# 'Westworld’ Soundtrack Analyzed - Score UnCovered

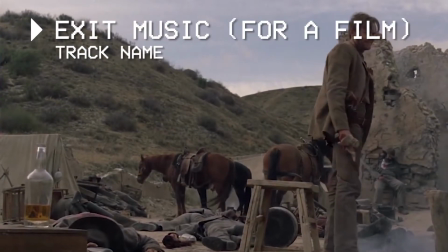(0:07)
Welcome to this ongoing soundtrack series where I analyze the musical score of the greatest movies, TV shows, and video games.
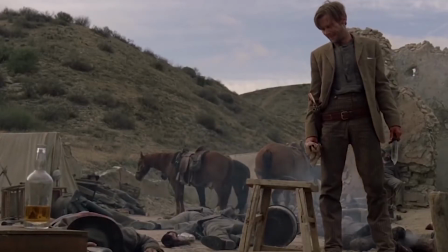(0:14)
It is here where I discuss how a soundtrack complements its corresponding title along with how it came to be.
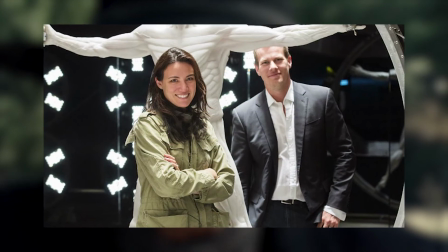(0:20)
In this episode, I'll be going over the Western sci-fi score of Jonathan Nolan and Lisa Joy's HBO series Westworld, composed by Ramin Djawadi.
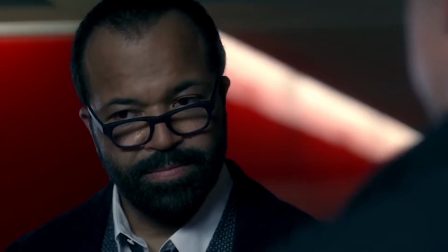(0:29)
Within the episode, I'll go over the technical details of the soundtrack, the show's player piano, and how Djawadi composed his piano covers.
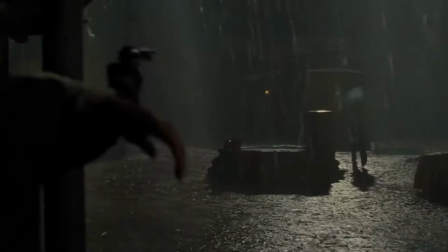(0:37)
I have thought how I would approach Westworld in this series, and through speculation on Season 2's Shogun World,
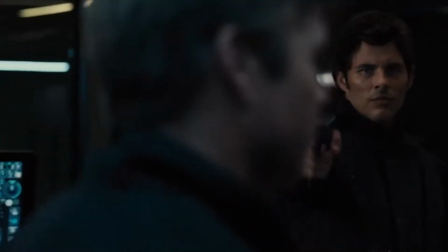(0:44)
I can only imagine the show's music will expand and adapt to the new elements and setting.
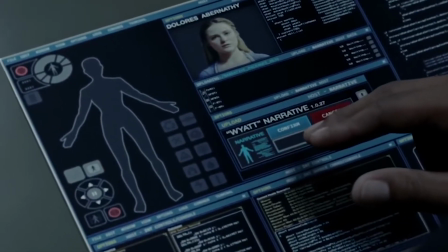(0:48)
With this said, I can only imagine I'll be making a separate video for that season, and any other with a distinguished score.
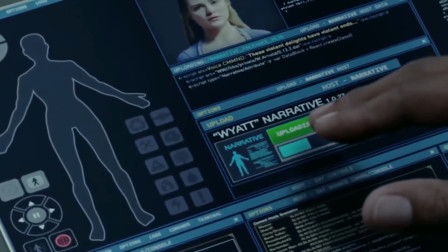(0:55)
Strictly speaking, this episode will examine Season 1's soundtrack.
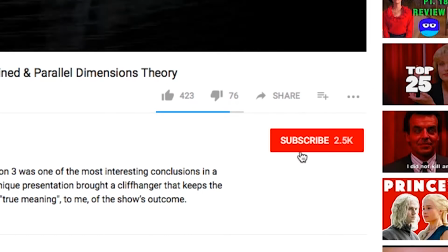(0:59)
Before we start, if you're new to the channel, consider subscribing to find more soundtrack analysis on other titles in the future.
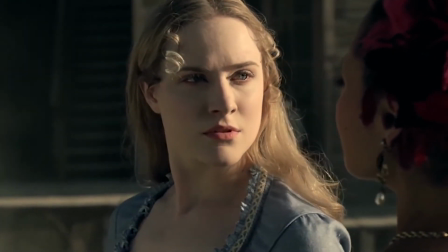(1:06)
You'll find a new analysis video every week. With all that said, let's begin.
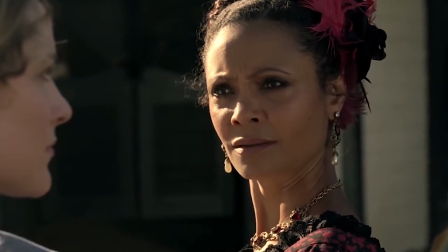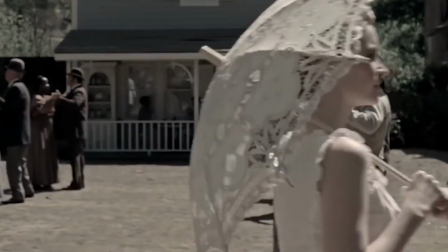(1:20)
The overall theme of Westworld is deftly placed within the score, especially in the show's opening arrangement.
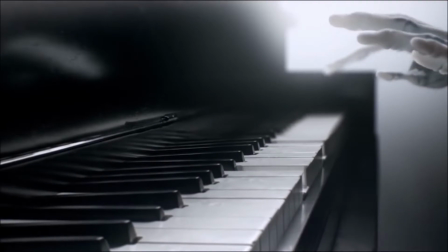(1:27)
What makes this main sequence extremely clever is how it develops a curving arc musically and visually.
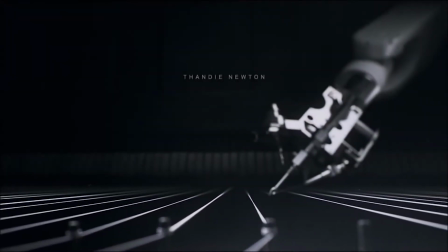(1:34)
The sequence forms a story illustrated from scratch.
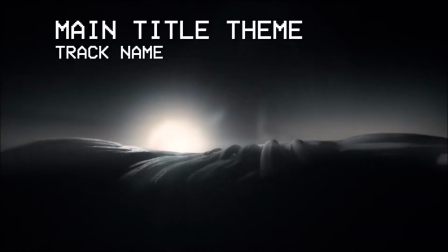(1:37)
The song starts with a strong cello, which conveys the sensible human passion in a collection of notes.
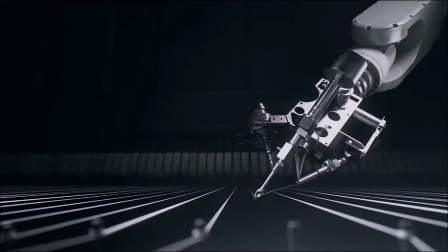(1:44)
Immediately after the cello's opening notes, the piano replicates those same notes, but in a reverse order.
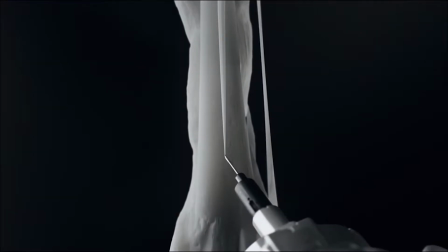(1:50)
At this time, we have two players, a teacher and a student,
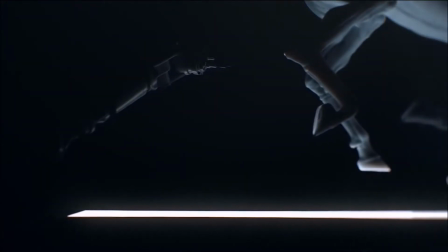(1:53)
one following the other and in proper sequence, creating a duo that carry a comparable quality.
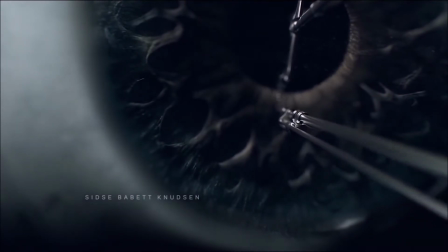(1:59)
The pianist is the student as well as the focal point. He is learning to make his own arrangement with the assistance of the cello.
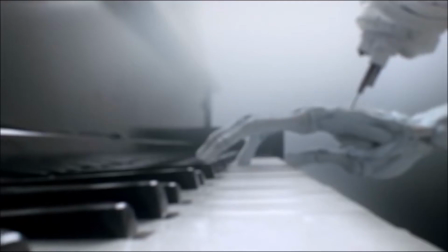(2:06)
With an established theme between the two instruments, an introduction of the string section surfaced to strengthen the melody,
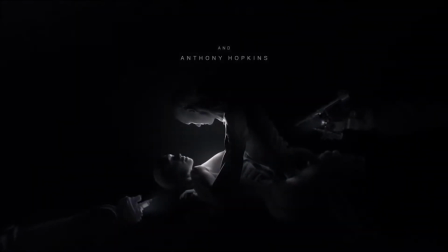(2:13)
which signifies the duo's creation is in motion and accelerating quickly.
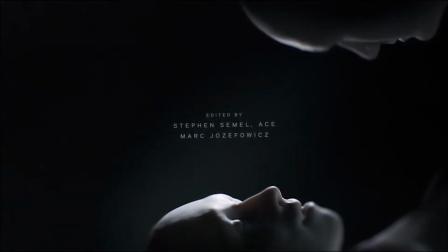(2:17)
The piano then overtakes the rhythmic string section to harmonize a more convoluted basket of notes than it originally began with.
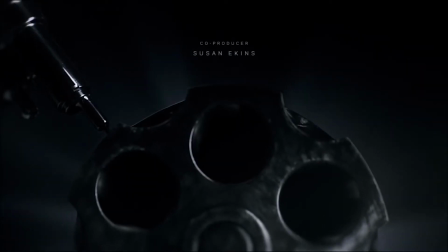(2:25)
Much like the piano's jump, the strings enact a frenzied chorus that keeps building up to push back the piano.
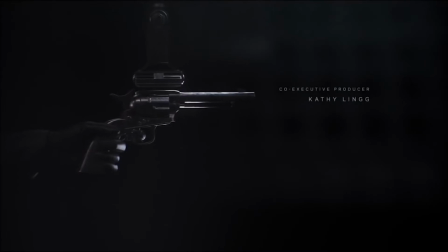(2:31)
This is the student/piano enforcing his own principles in this arrangement, and in turn becoming hungry with their newly acquired resources.
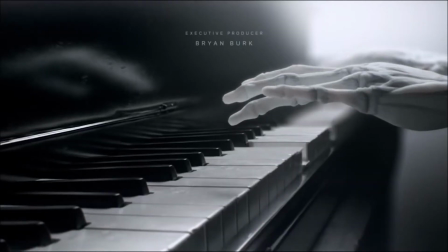(2:39)
The cello is leading the stringed instruments to handle operations and ease the piano. Now there are two opposing teams.
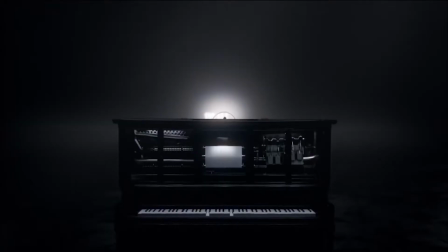(2:46)
After the furious chorus, the melody enters its conclusion, with both sides bombarding each other.
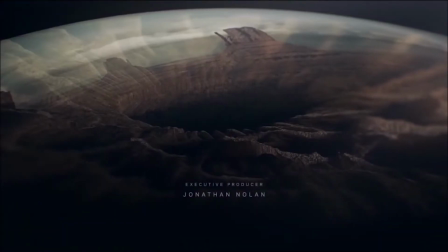(2:52)
Before the strings are able to complete the melody, they are halted by the abnormal and cascading piano line that concludes the song.
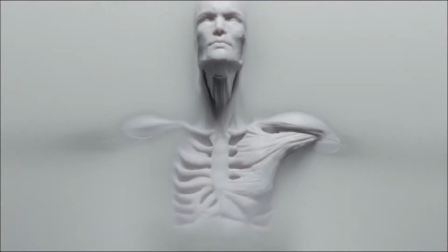(2:59)
The desperate piano is in a fury and unruly to where it's overlapping its tempo in the conclusion, with the cello resolving in a broken and shapeless tone.
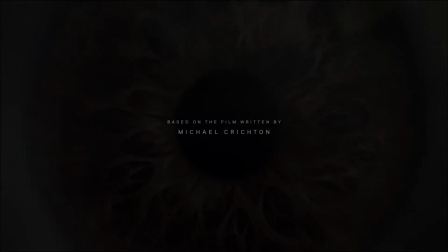(3:08)
The main opening sequence focuses on a story of deception, and since this main theme represents Westworld's central motif, the song is highlighting the show's identity.
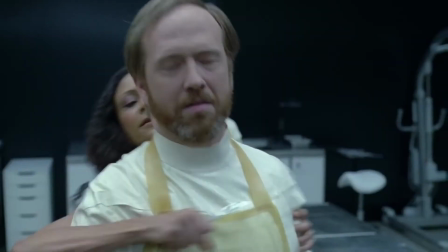(3:18)
So I don't spoil anything, I'll let you guys figure out who these instruments represent.
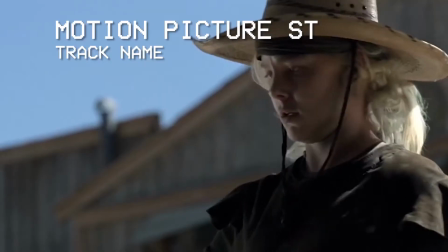(3:23)
Ramin Djawadi's intention for the show's theme was to depict a distorted amusement park,
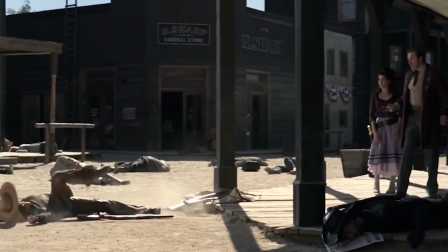(3:28)
through familiar theme park tones blended with a dark personality. What makes the show's personality distinctive is the dominant players within the orchestra.
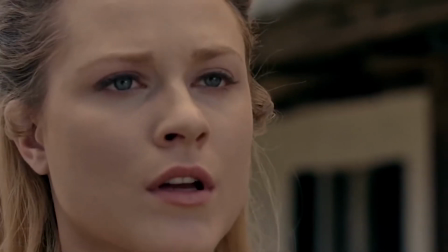(3:37)
Leading instruments like the piano are made to express certain aspects of the show. The old upright piano, or the tack piano, would empathize the scripted fabrication of the theme park.
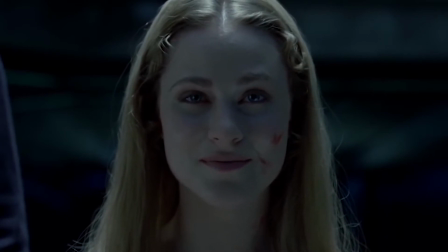(3:48)
The lead stringed instruments, much like the leading cello, underlines human poignancy and emotions.
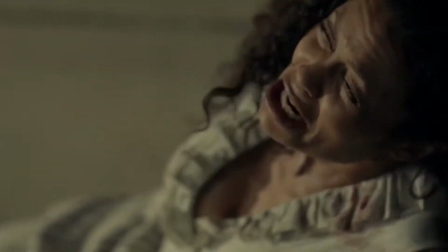(3:53)
For example, the flashback scenes revolving around an android who recalls a past traumatic experience,
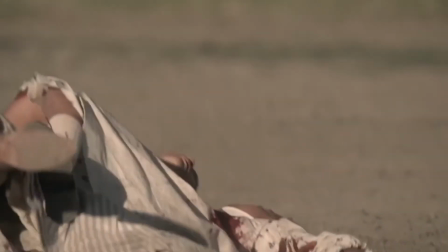(3:58)
much like Maeve's recollection of her daughter, holds the theme of heartache, which is indicated by the cello.
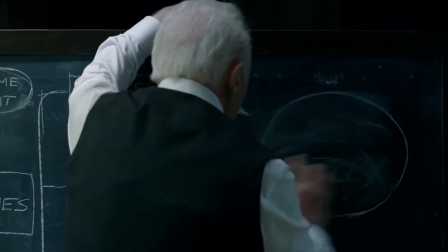(4:04)
Electronic instruments laced with digital effects would accentuate the world in its current state, and the shrouded secrets held by leading character roles.
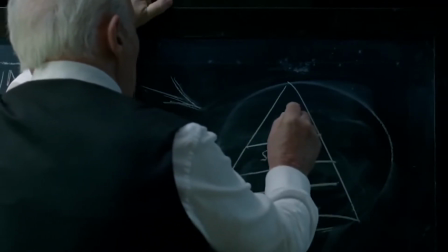(4:13)
Overall, the score of Westworld is profoundly technical as well as mechanical.